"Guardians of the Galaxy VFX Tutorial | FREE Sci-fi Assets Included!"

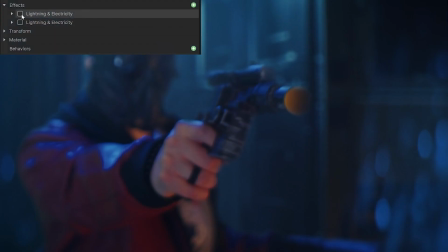For this shot specifically, I ended up using two lightning effects, one for the core beam and another for all the thinner branches of lightning.
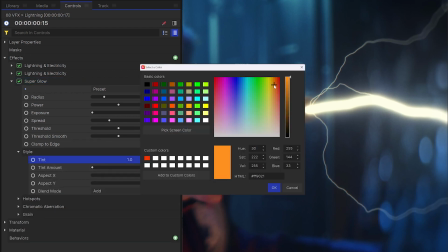Then I'll add super glow on top. I can colorize this in the style dropdown. Finally, a heat distortion to make it look less clean in CG.
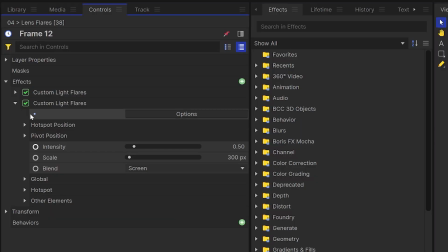I also used a lot of lens flares positioned directly in the barrel of the gun. The custom light flares effect specifically comes with a load of different presets for a bunch of different results.
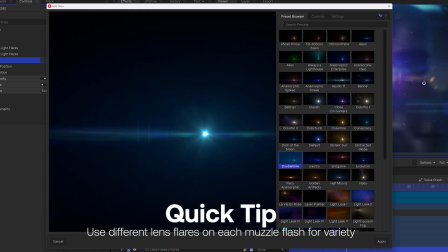If you're feeling really crazy and have a lot of time, try using a different flare for each muzzle flash. Your audience won't have any idea what's coming next.
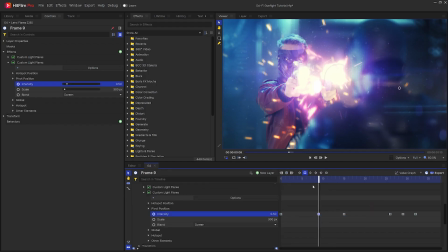I'll keyframe the intensity of the flare to go up and down to zero for a quick flash.
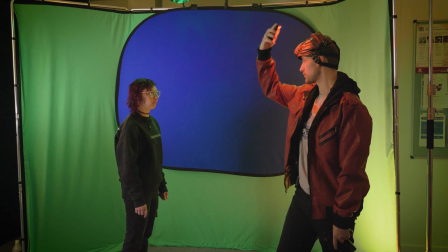Speaking of lighting and lens flares, we didn't actually use too many lights on set for the actual firing of the muzzle flashes.
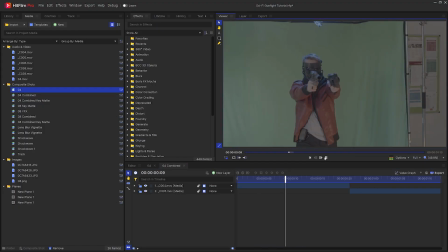This is because we wanted to keep the color flexible in post and kind of just use whatever ended up looking good.
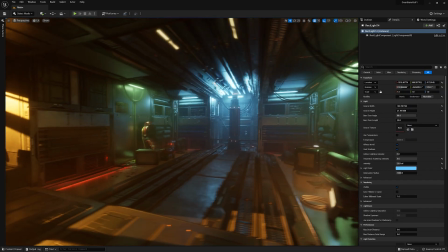But for the rest of the scene, we did know what the background was going to look like because we built it in Unreal Engine beforehand.
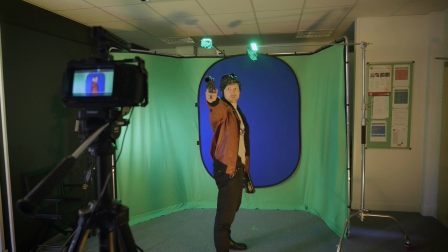We had this when we were filming on set, and we colored the lights depending on which way Tom was going to be facing.
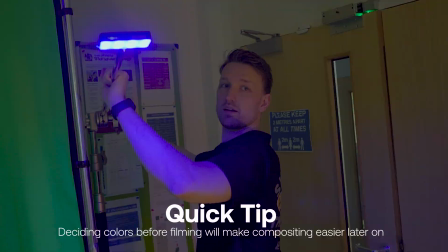This helps integrate him into the scene better. So if you can decide what colors you want to use before you get on set, that will inform your decisions and will make the compositing a lot easier. I also use the particle simulator to create sparks with each gunshot.
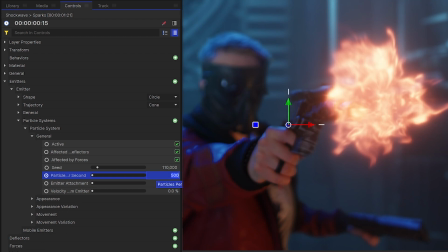The technique for this is similar to creating the shockwave, but you'll want to increase the particles per second so that you have a lot more sparks on screen.
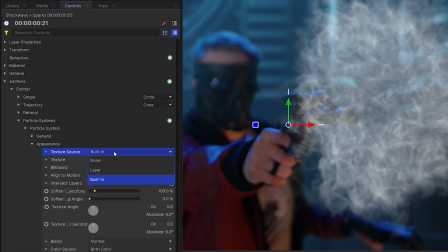Then set the texture source to something like Ember Variation or even the default circle. Just remember to turn on motion blur.
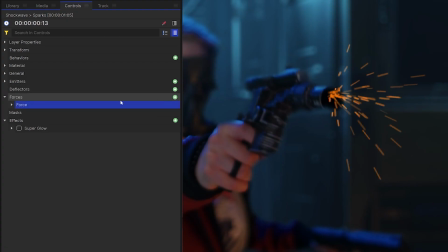If the motion of the particles is looking a bit too uniform, you can add a force and change the type to turbulence. This means the particles will still move in the direction you specified, but they'll be a bit more chaotic and have some randomness in their motions.
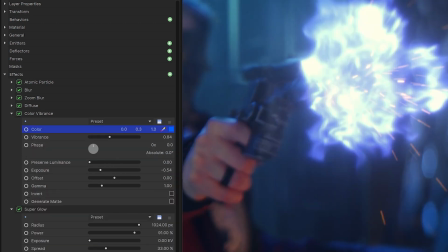Remember that with each of these elements, you should experiment with the color, texture, and intensity of the light.
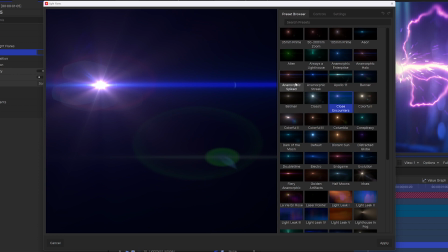You can get a lot of different results just by playing around with some of these settings. So now that you know how all these elements work together, let's take a look at what happens when you really have some fun with it.
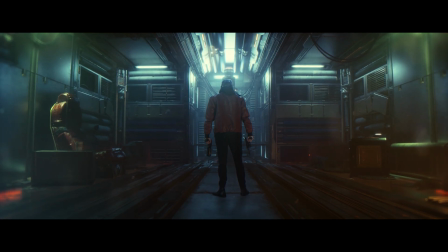Turn around nice and easy.
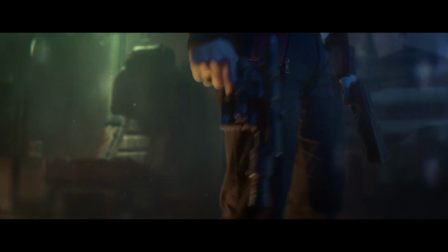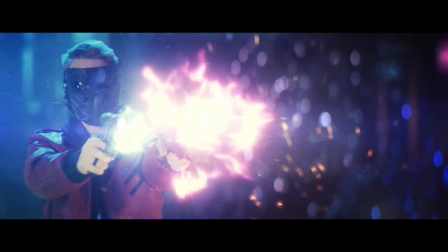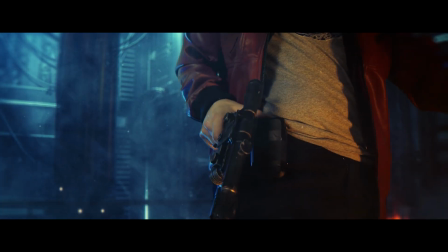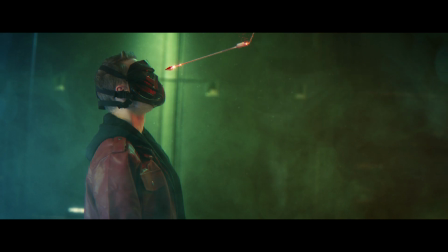Told you Andu don't need his help with this.
So yeah, that is what happens when you combine all of the elements that we've learned about today. The lens dirt, lightning, shockwaves, everything that adds up into one big spectacle.
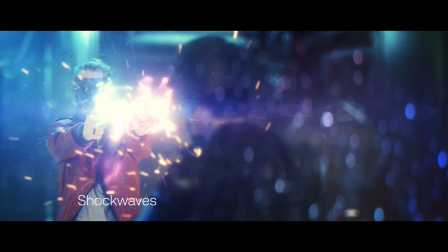You can see how some of those little details like shockwaves and sparks really build that cinematic sci-fi world. Don't forget to download both HitFilm and those free assets. The link for them are in the description. If you want to know how we created those cinematic environments, be sure to check out our Black Adam tutorial.
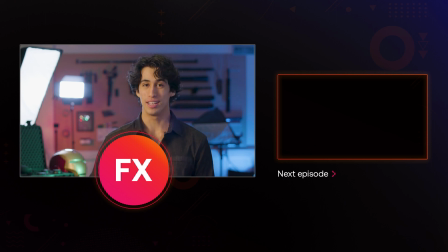We'll wrap this up for now, so hopefully you guys enjoyed. Leave a like and subscribe, and we'll see you all in the next video.